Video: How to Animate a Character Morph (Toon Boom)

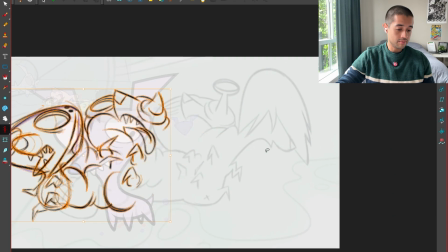2492s
See how I'm able to change this or just to push this from what I had on the animatic? Here, these tie down presses or just rough animation here.
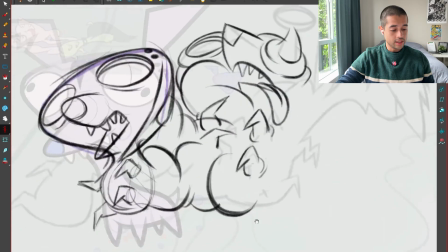2500s
To push all the ideas and even the entertainment value here.
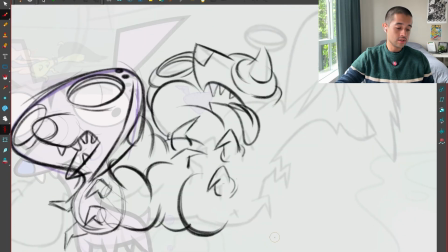2504s
The bot is the thing that is going to lead all the connection, is the thing that is going to be the main connector of all of this stuff.
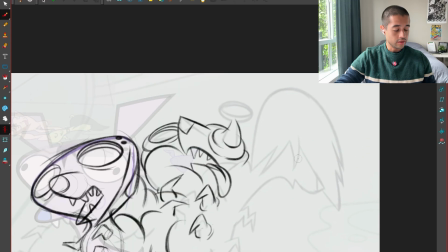2513s
There you go. So this eye,
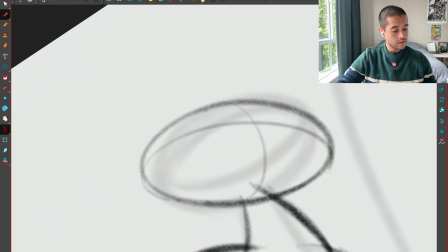2519s
this shape, this three-dimensional shape here. This eye a bit open here.
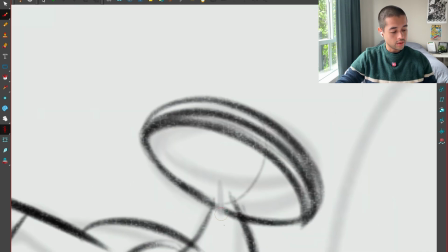2534s
Let me open this.
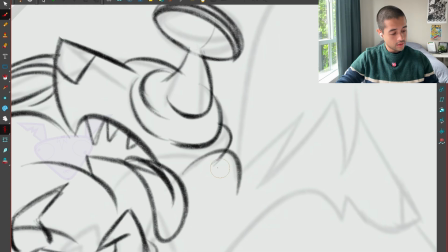2539s
There you go. Then this part of the character is also merging.
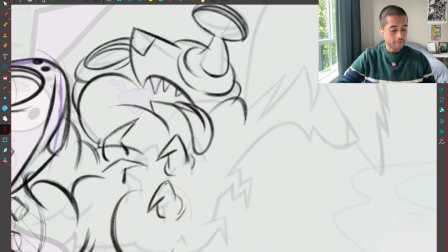2548s
So all of these characters are merging with the bot. So
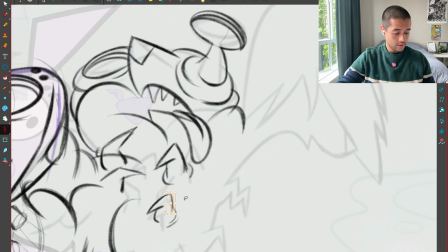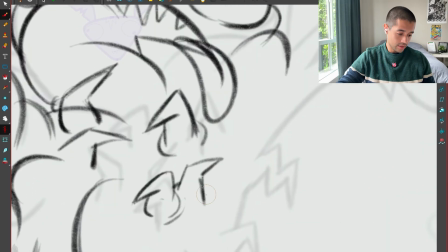2558s
these legs could also start merging here into one.
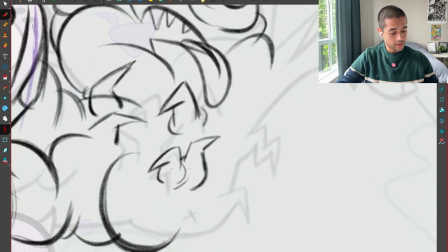2568s
Yes, they can start sharing the bot here.
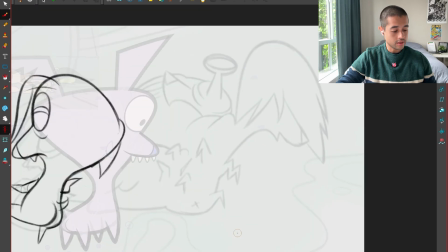2578s
Yes, these bots can start sharing here. Awesome.
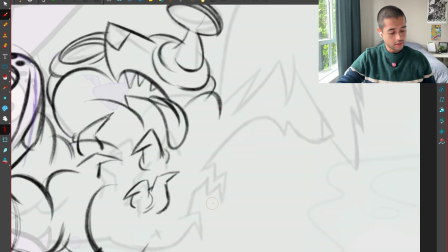2583s
No, continue. Come back. There you go.
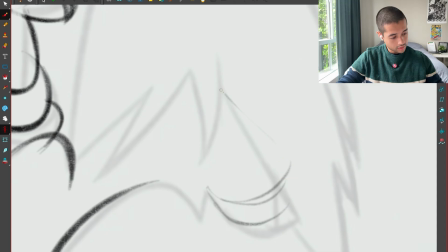2591s
Here I can make this a bit more three-dimensional into a shape like this.
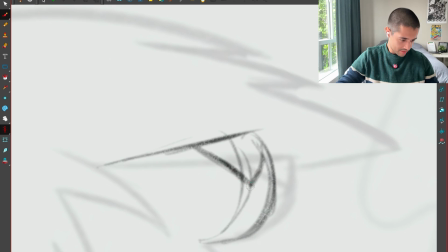2598s
Cool thing about being the same person who designed the characters is that I already know the shape language that I use for these dudes,
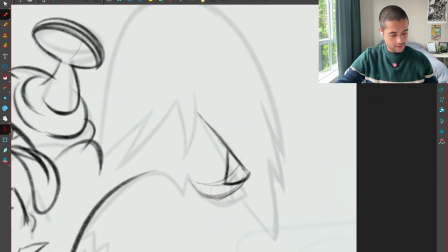2605s
so I can just freehand most of this stuff.
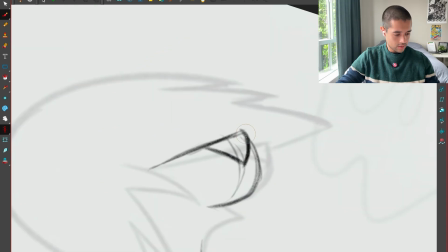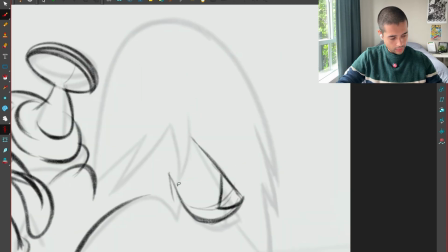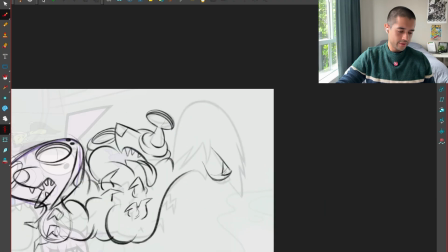2622s
Now let me think.
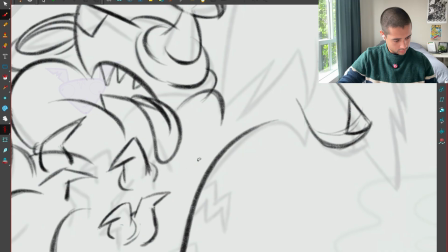The arm could be like this. Boom.
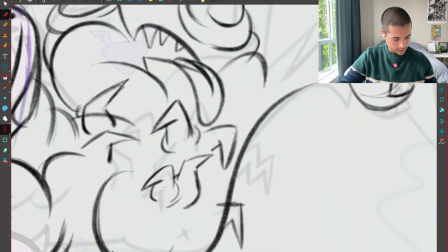2641s
And this other leg could be like this, creating a nice silhouette between all of this stuff. I can break these lines like this to make it feel even more gross.
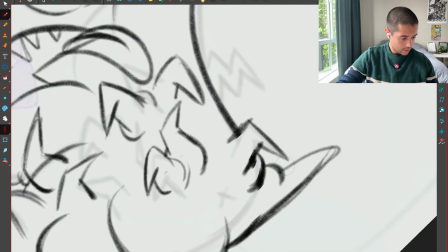2656s
Yes, I can start making something like this. So it starts feeling like a mass.
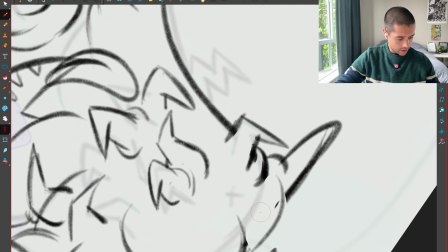2664s
I need to differentiate here the bud, which is super important to make a distinction of what is a bud and what is the mass of this dude here.
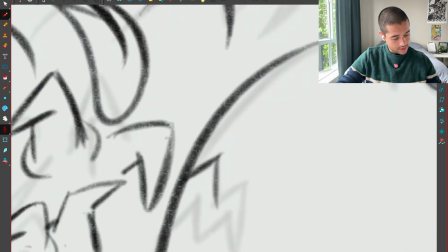2674s
I like this thunder shape here.
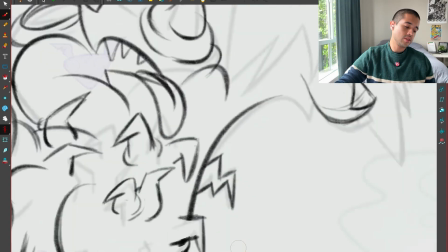2676s
I can create more of a dynamic shape, making this thicker and this thinner here, so it's not that uniform.
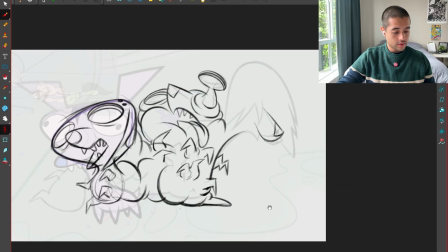2686s
Awesome. Awesome. What the heck is this?
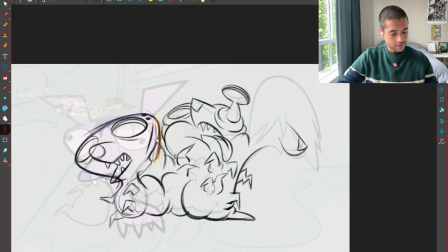2694s
I don't like this ear, so I'm going to try to find a way of getting rid of that thing.
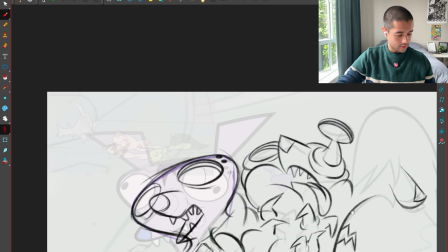2702s
Maybe the ear can start, I don't know, I'll find out what to do with that thing later.
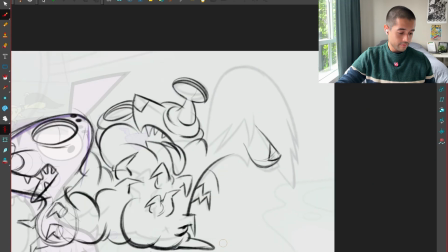2710s
And here, this dude is also going up.
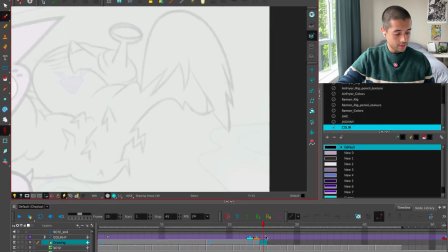2715s
These characters are moving up. Like that.
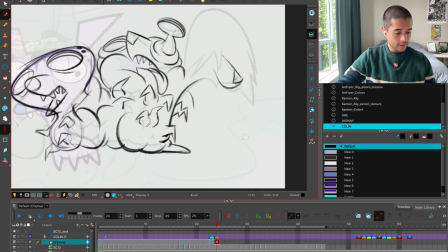2722s
And this base is going to start spreading like that. So it's important for me to start that thing here at the base.
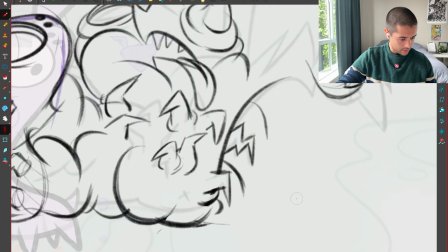2734s
To start making that blob there that is going to make these things stand up.